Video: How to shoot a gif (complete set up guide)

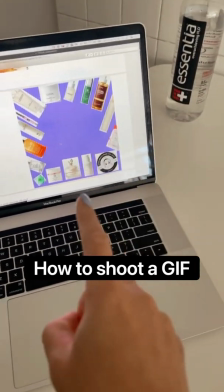[0:00]
All right, so I'm just gonna show you guys how I'm gonna get this shot. This is a,
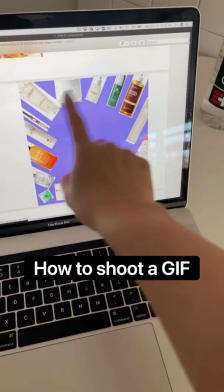[0:05]
what the brand wants is for the products to be popping in and out, so it's going to be a GIF. So I have the products here.
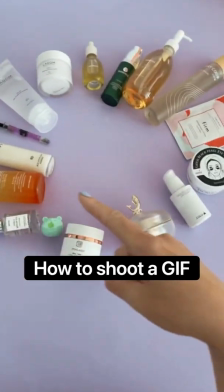[0:12]
I'm actually going to do it in reverse.
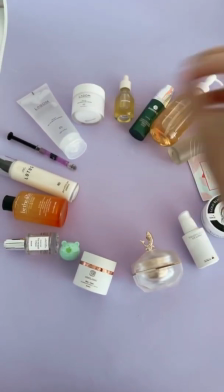[0:15]
So I'm going to have it, I'm gonna remove it and then reverse the footage so it looks like it's appearing.
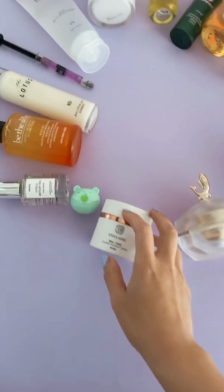[0:22]
And then I've taped down all of these products now using putty.
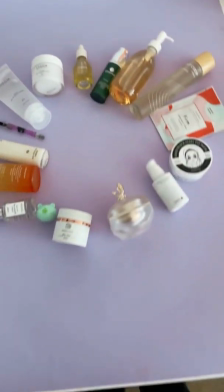[0:29]
So now I have to set up the rig for the camera.
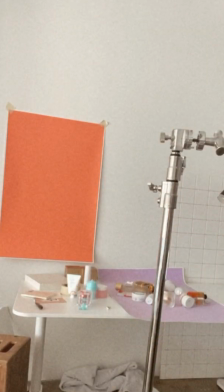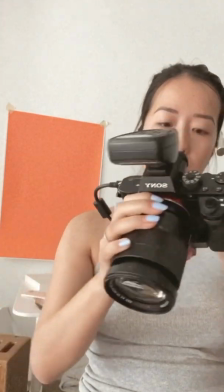[0:38]
Set up my camera, make sure everything is charged, make sure everything is secure.
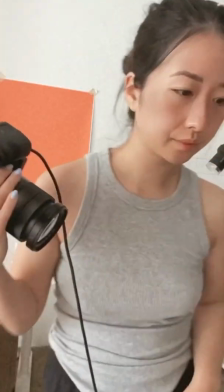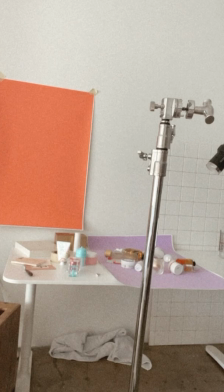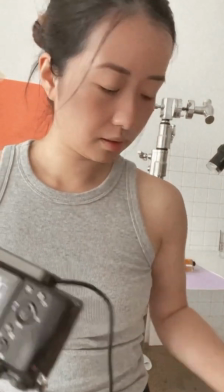[0:56]
Because once the camera is set up on the rig, you really can't touch it.
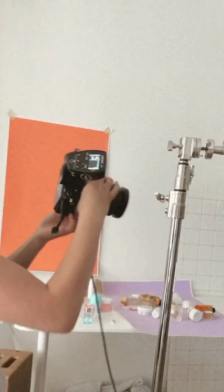[1:02]
It's just like hard to touch, so. Okay, so I'm gonna put this here.
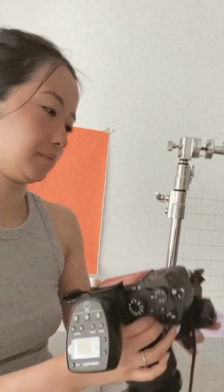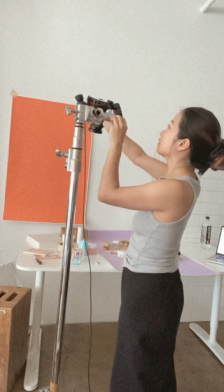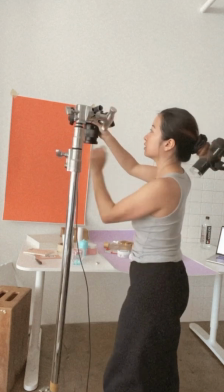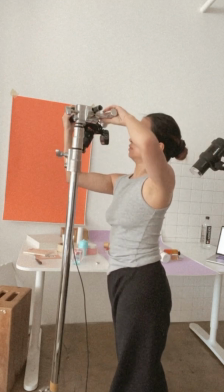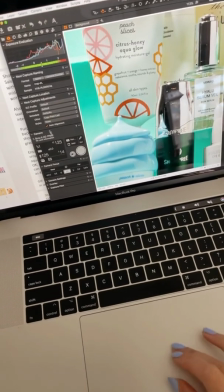[1:49]
And now in Capture One, I'm going to go to under the camera setting, I'm going to go to live view.
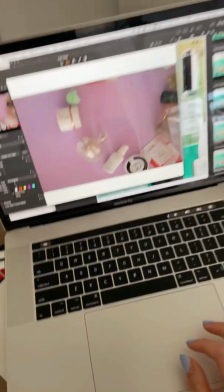[1:58]
And now I can see what is going on in my frame.
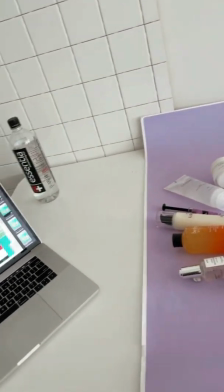[2:02]
And if from here, we'll have to push it in closer.
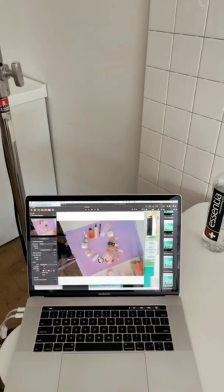[2:09]
This probably needs to zoom out more. It needs to orient.
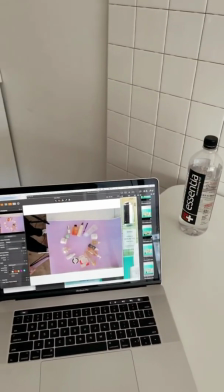[2:18]
And I think I might just leave it like this because then I can crop in,
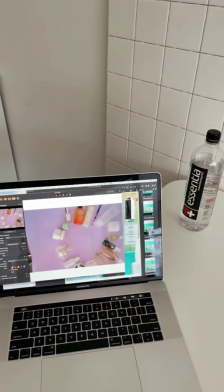[2:23]
and it's better to have more room than to like do it more zoomed in like this, because again,
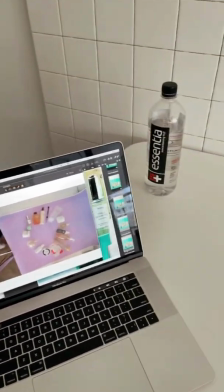[2:30]
the client wants a square crop, so I have to make sure I have enough room.
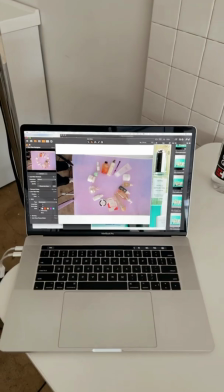[2:36]
Okay, so I think I might just do something like this. And then now to shoot, I'm going to use the button here.
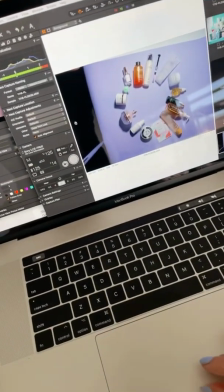[2:47]
Okay, so I just took a test shot. I'm gonna take another one to show you guys how I did that.
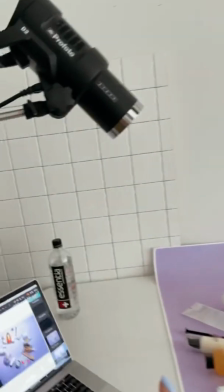[2:52]
At this point, I'm not gonna touch the camera just because I don't want there to be any like shakes or whatever.
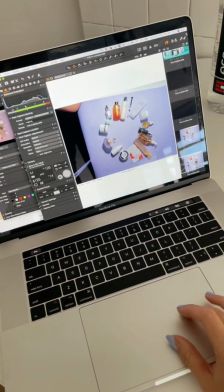[2:58]
So I'm using Capture One to press the button to shoot. And then from here, I'm going to finesse the photo.
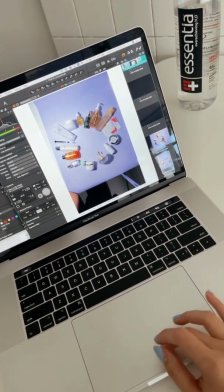[3:07]
So right off the bat, you can already tell that there is kind of like a gradient happening where this side of the image is darker.
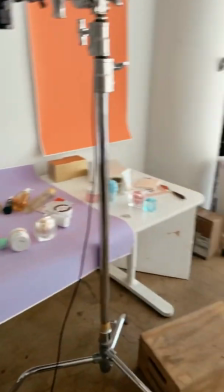[3:13]
So now I need to add in a fill on this side.
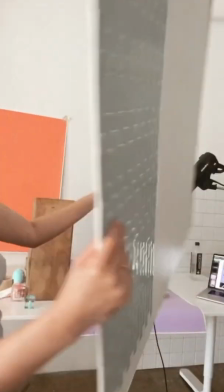[3:17]
So I set up the Apple box ready, and now I'm using this whiteboard to bounce light.
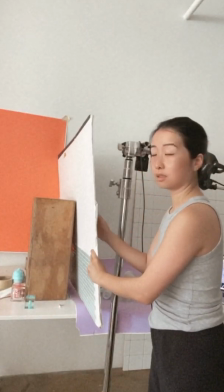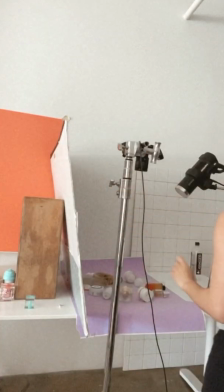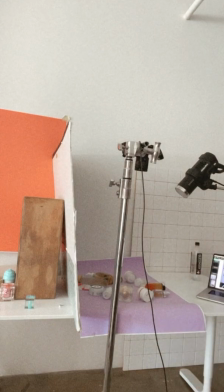[3:38]
Okay, so now I'm gonna press the button to shoot.
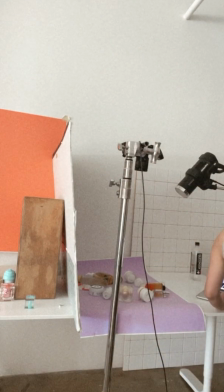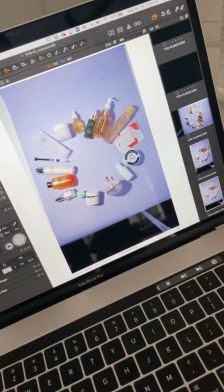[3:46]
I'm gonna show you guys. All right, so this is the end result after putting in a fill.
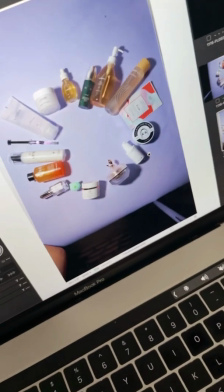[3:52]
This is what it looks like without one. Don't know if you guys can tell.
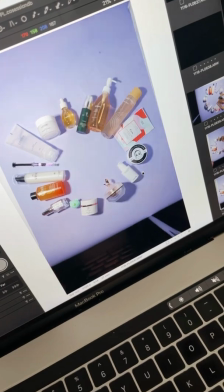[3:57]
So like, yeah, the images, just, the products look brighter.
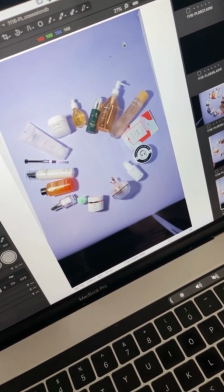[4:02]
The image here looks a little bit better.